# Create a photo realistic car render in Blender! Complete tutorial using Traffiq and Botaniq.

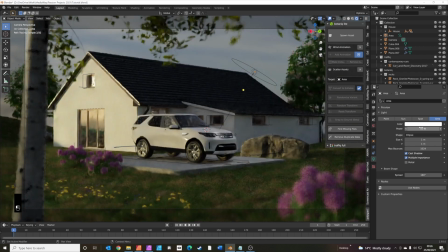(15:45)
just let's give it 50 watts see what that looks like that's getting it so we're starting to get a little bit of pop now at the front of the car just to scale it up a little bit maybe
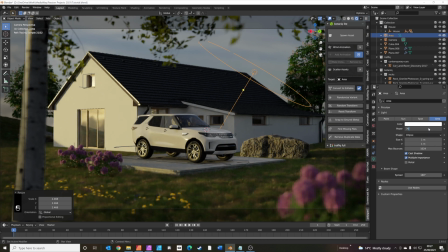(16:03)
touch fraction stronger okay we're just getting a nice little pop now at the front of the car just to lift of the page the other thing we could do is this white part of the building at the back
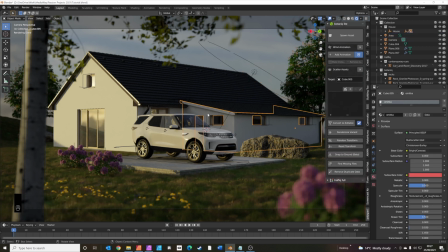(16:18)
let's just give that a different color so I'm just going to click it and
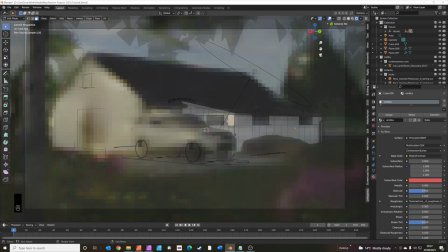(16:23)
a tab into edit mode we'll select one of these faces on the side just change
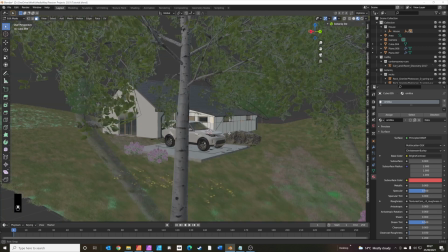(16:29)
the view again let's
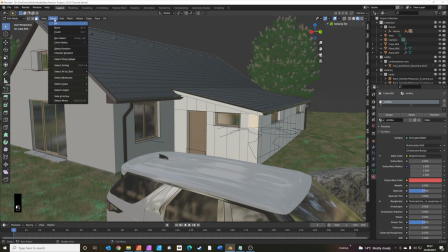(16:34)
select all the faces there so you can do this really good shortcuts go to the select mode and select similar and we want coplanar so that basically selects everything in that plane we are going to add in the pay which extra so over now
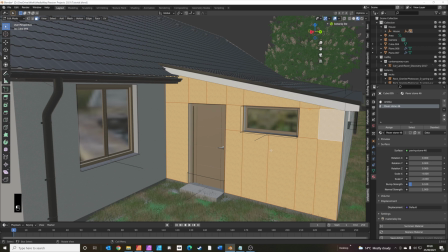(16:55)
we're going to assign it I think we're going to need to scale a bit as well right
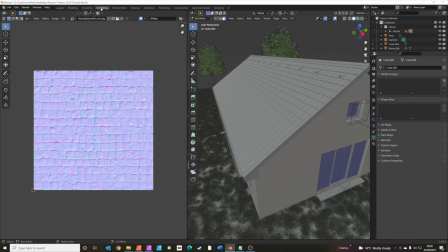(17:04)
so we do that under the UV editing tab and
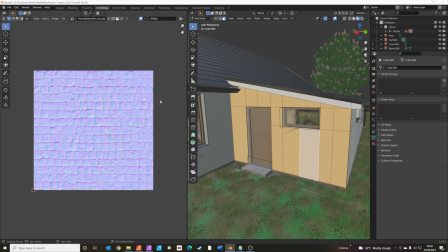(17:10)
press a a to select everything and s to scale that's
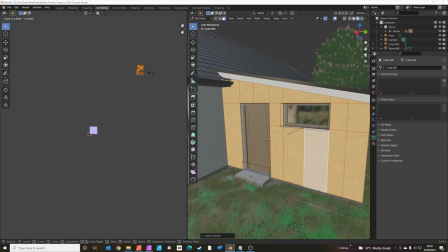(17:20)
it we can see them now so just eyeball it until you think it's about looks about right I think that's looks about right to me for a brick texture on the side of the house okay so now if we go back to
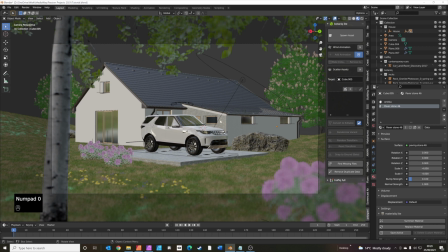(17:32)
layout view press zero to get the camera view we've just made this wall here behind the car a little bit darker with a different texture that'll help make the car pop out I think we're nearly there
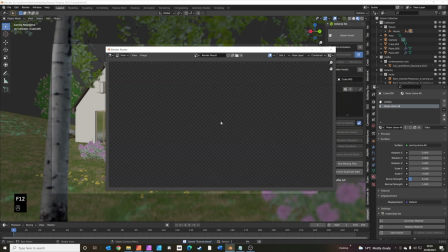(17:43)
control s to save f12 to do another render and there we have it well I hope you enjoyed that I understand that sometimes buying add-ons for blender can be expensive but the time they save and the results they give are worth the price if you want to help support the channel there's affiliate links for both traffic and botanic below okay at the start of the video I promised you a little animated surprise I've continued work on the image that we've created today and I put a little animation together have a look at this